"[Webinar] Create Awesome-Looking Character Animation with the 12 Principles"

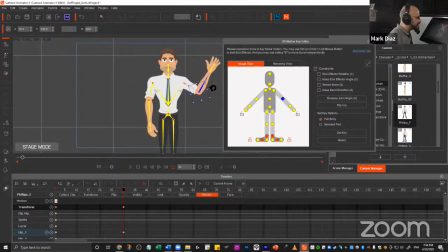I'm going to move to frame 30 and then move this a little bit to the side, and then go back to frame 60 and then move back, right? Right now, actually, I'm going to take this, let me just explain.
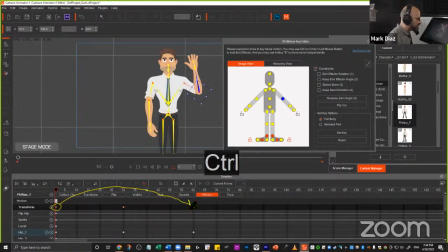This one is going to be a copy of this, copy and then paste it here, right? So I just select this one, press Control C, select this last one and then press Control V. And now I have this animation.
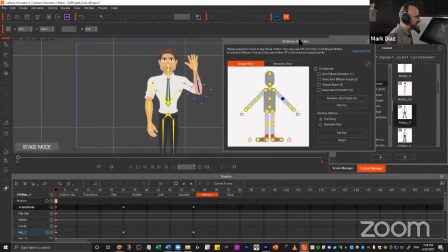Right now, this is stiff. This is not organic.
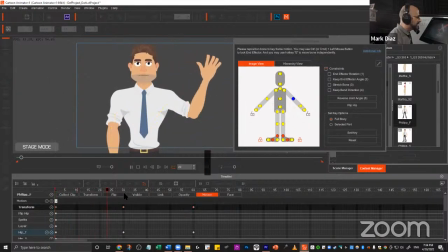This is stiff. Look, I play it. That is very stiff.
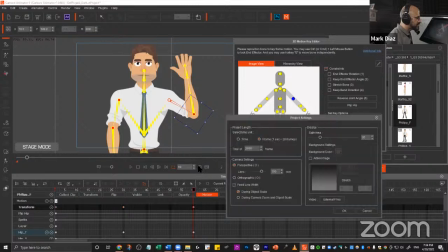I'm going to finish the animation right there, going to the properties, and then change the total to 60.
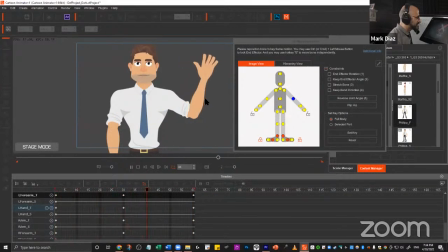And just to have the loop, look, it goes like this, it goes from one side to another, and it's very, very stiff. Why? Because there's no slow in and slow out, like, and it feels weird. So this is where Walt would say, it has to be more believable. That's not believable. It feels stiff. So here's how you can make it unstiff or organic.
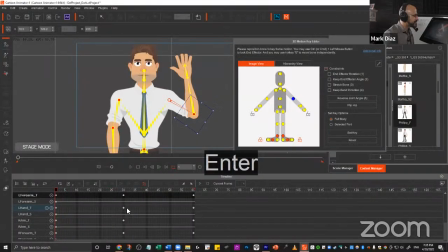It's very simple. And in Cartoon Animator, all of you can do it. All you have to do is select all the keyframes in here in transform,
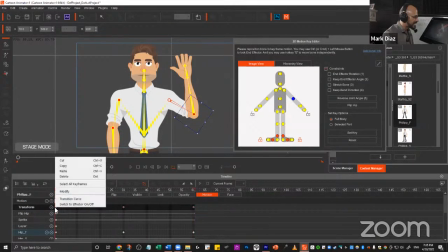and then you right click and then transition curve.
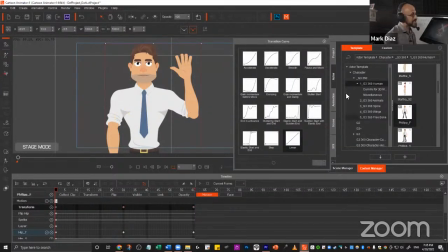And in here is where someone was talking about ease in and ease out. So you do that by clicking on smooth, right? That's all you have to do. It's done. Now that I select that, look. Ah, look at that.
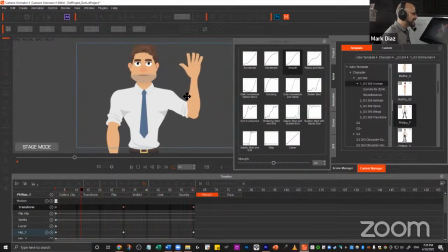Woo! Now it has a slow in and slow out, and it feels way more organic, right? Very, very simple. Very simple. That's all you have to do. And that is how you do slow in and slow out.
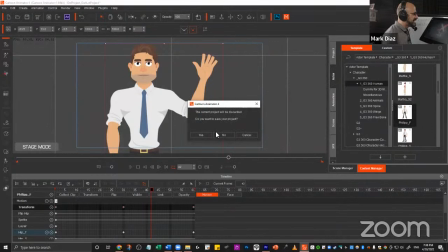Now, I'm going to show something more advanced. I'm going to save this project and also deliver it to you guys.
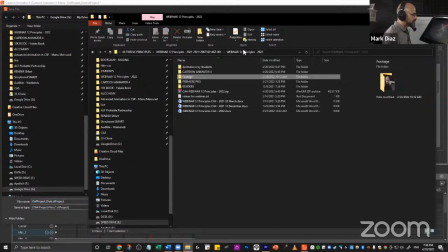Let me just go here to this and then save it here.
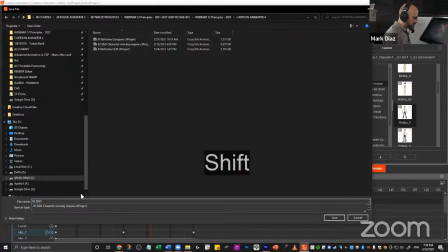And I'm going to update this. Okay, so this is CISO Philippe Wave Hand.
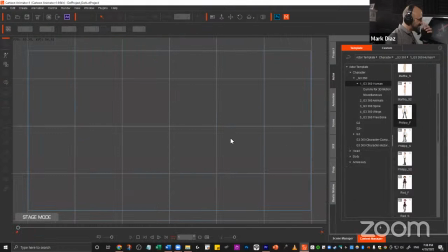I'm gonna update that same link. The same link I just shared is going to be updated, so you can have that also.
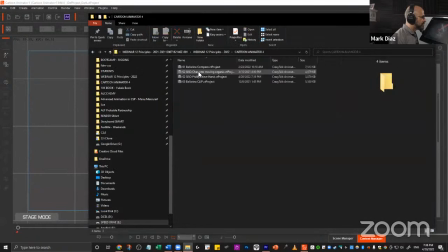Okay, so you will have this one, the Philip Wave.
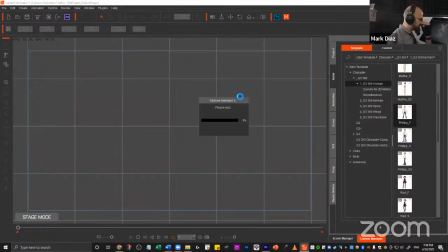Now I'm going to show this animation that has a very simple character animation of the character doing this.
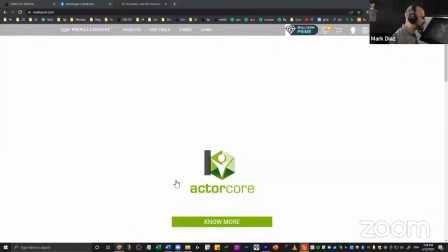And actually, let me, that's the animated part.
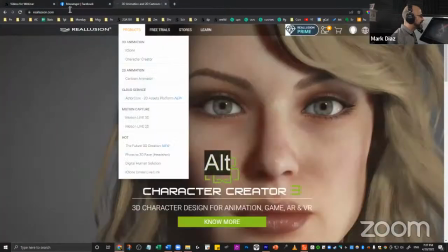All of you can open it. But before that, let me just go to this one.
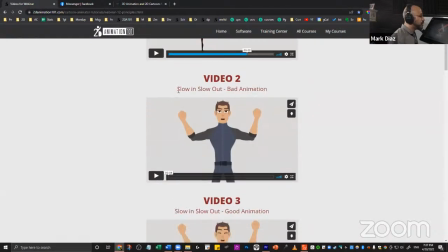And I'm going to show you an animation without slow in and slow out. It's just a character lifting his arms and then trying to be intimidating.
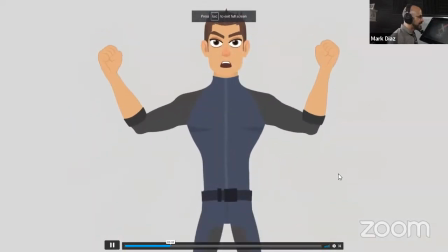Let me play it. That is, right now it's stiff.
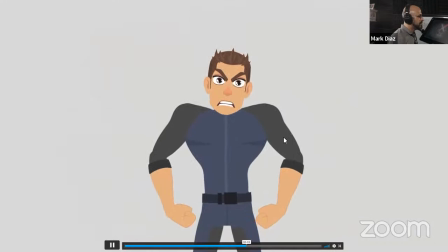It doesn't have, it has all the motion, but it doesn't have slow in and slow out, right?
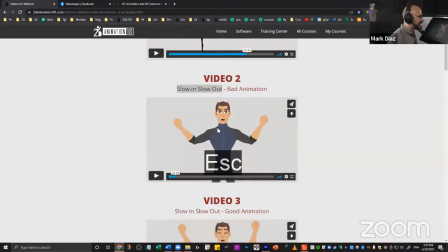Right now it feels stiff. Now let's add a little bit of slow in and slow out,
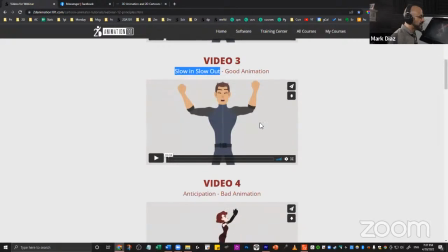and also a little bit of more power to his motion.
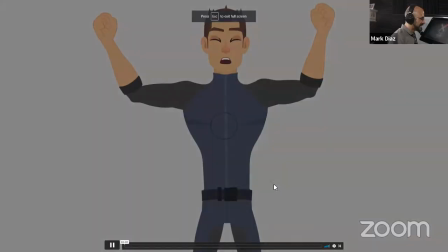You're gonna see something really cool in here. Let me play it. Really nice.
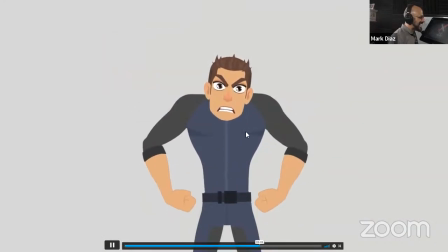Now this one feels a little bit more organic. And I want to share with you something else that I did here.
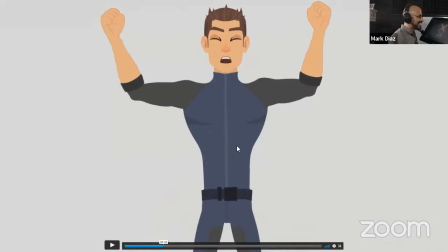And that is the character, instead of just doing, let me show you this one.
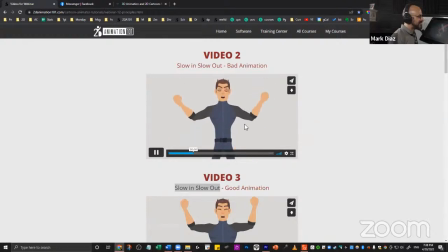When you're raising your hands, this is a very weird way to raise it through the sides like this.